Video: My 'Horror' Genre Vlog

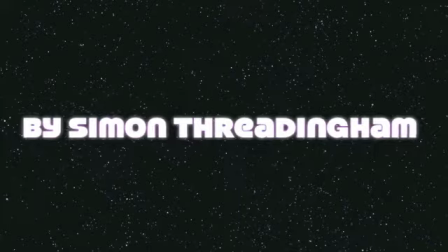[0:03]
Hi, my name is Simon, and this vlog will explain my chosen film genre, horror.
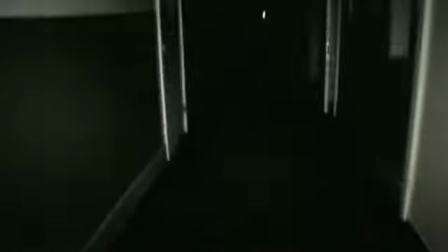[0:07]
Horror is a very popular genre of film. This is because people enjoy suspense as well as being a little scared.
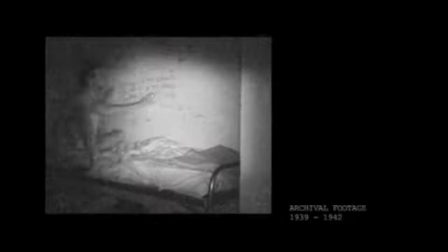[0:12]
Horror films are known for having many key and specific aspects. Horrors contain an extreme and dramatic build-up of tension and events.
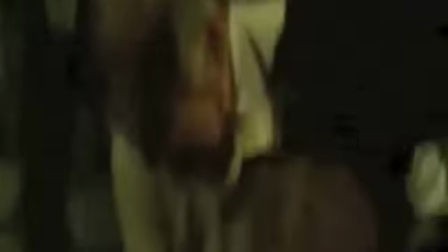[0:19]
They also include a lot of blood and gore. In this respect, they differ from thriller films.
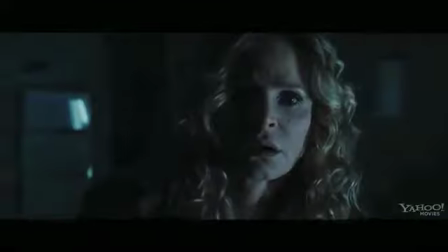[0:24]
Horror movies are known for leaving the audience with a great feeling of suspense and fear. These elements remain key throughout the film's plot.
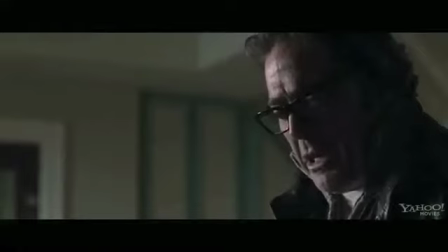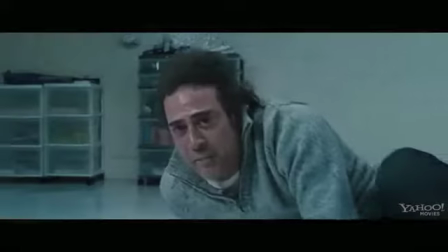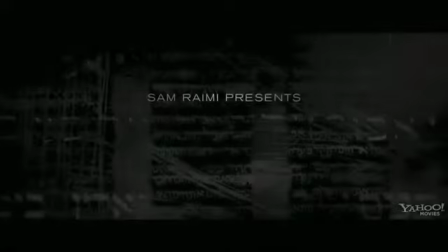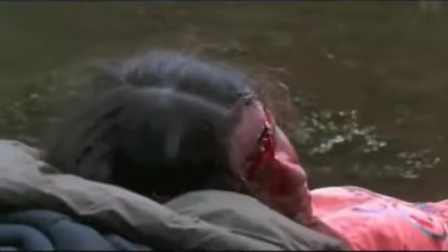[1:00]
Visually, horror films contain lots of elements of blood, gore, and crime-related scenes.
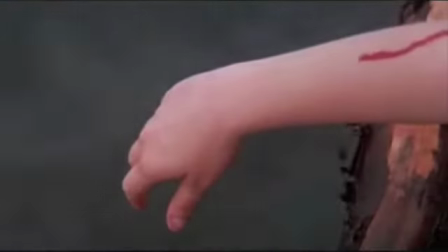[1:04]
They
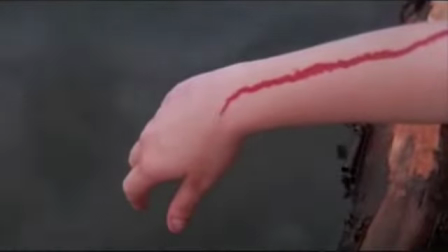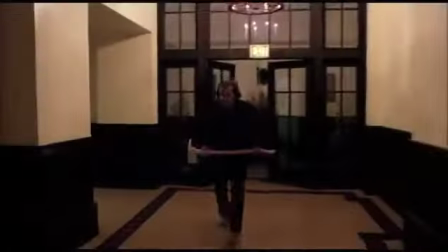[1:11]
are also known for including the use of common murder weapons, such as a knife or a sharp or dangerous object.
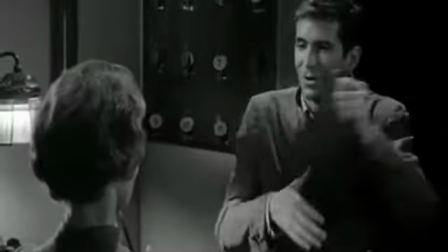[1:17]
A good example of where these elements are included and used is in the film Psycho. A memorable scene is definitely the shower scene.
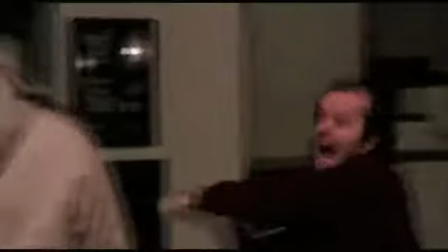[1:25]
This is where a large knife is used to instill fear in the audience. Murder weapon used in a horror film is often used as a trademark for the murderer in the movie's story or plotline.
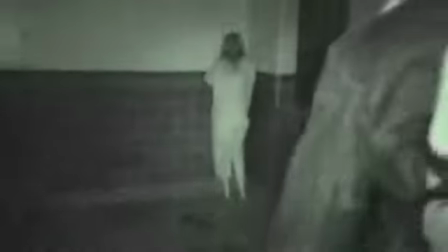[1:33]
Horror films are known for having many key and specific aspects. These elements remain key throughout the film's plot.
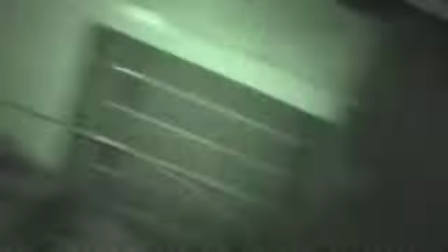[1:40]
This is because people enjoy suspense as well as being a little scared. An example is in Halloween, where a kitchen knife is used.
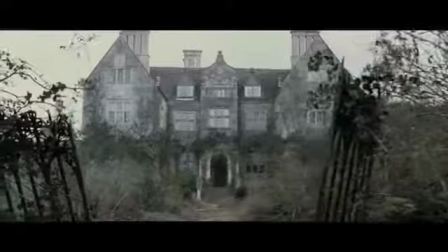[1:48]
Often, horror films are set in a deserted location. This is done deliberately to show the viewer that it is set in complete isolation and it is away from any form of help or contact.
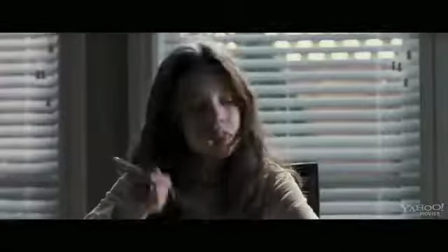[2:00]
Horrors contain an extreme and dramatic build-up of tension and events.
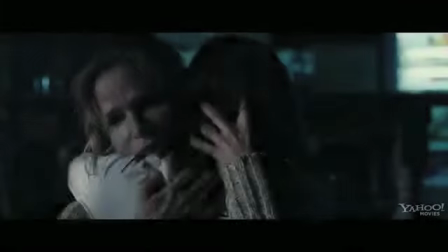[2:08]
Horror films give the audience excitement. This can be achieved through the use of music to create tension or through changes in lighting.
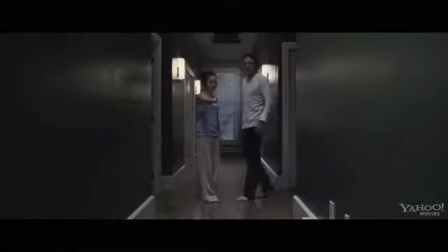[2:15]
Camera shots can be used to highlight key elements such as an emerging shadow or focusing on a weapon, in this way leaving the audience with a feeling of suspense.
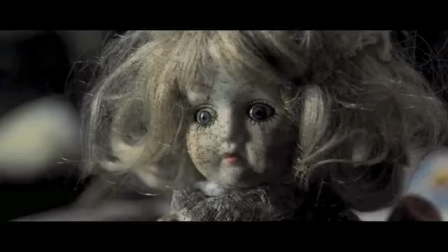[2:23]
There is also an element used to build an impact and to leave the audience in fear and suspense.
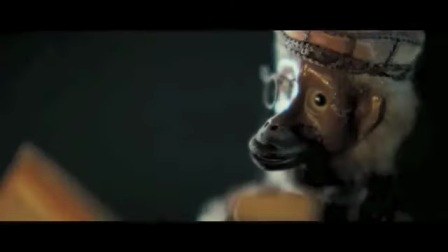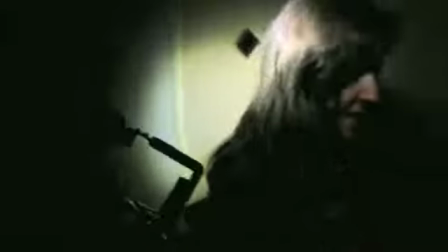[2:33]
Horror films make you feel very emotional and scared. This creates an immediate feeling of being scared.
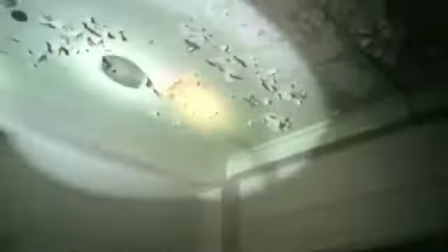[2:38]
They often set the scene in a dark and isolated, empty location, far from any possibility of help.
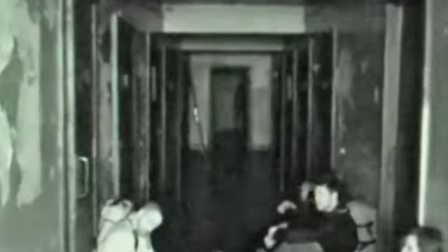[2:44]
This gives the audience a scarier and more interesting feel to it. The characters will often find themselves vulnerable and helpless, and they will often have no means of contact or help.
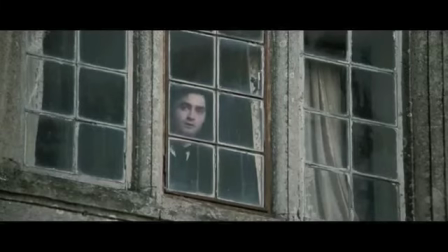[2:52]
It is a very common occurrence for the victim in a horror film to be alone in a building or house, and to be in a very vulnerable situation.
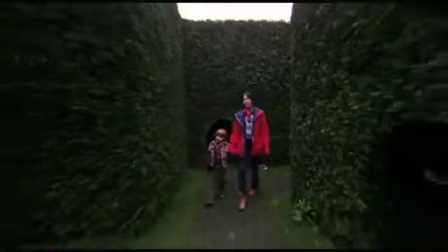[3:00]
There is also an element used to build an impact, and to leave the audience in fear and suspense.
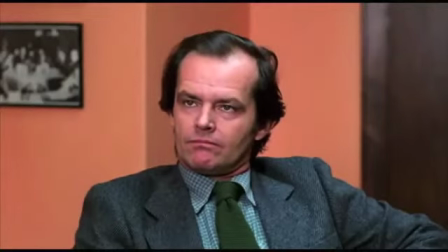[3:04]
It warns them that something is about to occur. This is an example to show this element of the horror genre.
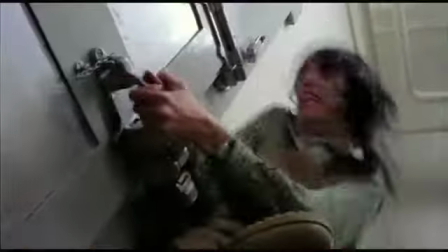[3:09]
It is a scene extract from the movie The Shining. The main scene is when loads of blood flows out of the lift in the distance from far away.
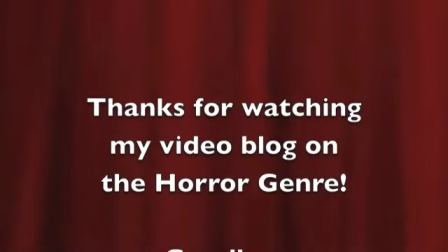[3:15]
Thank you for watching my video blog on my chosen film genre of horror.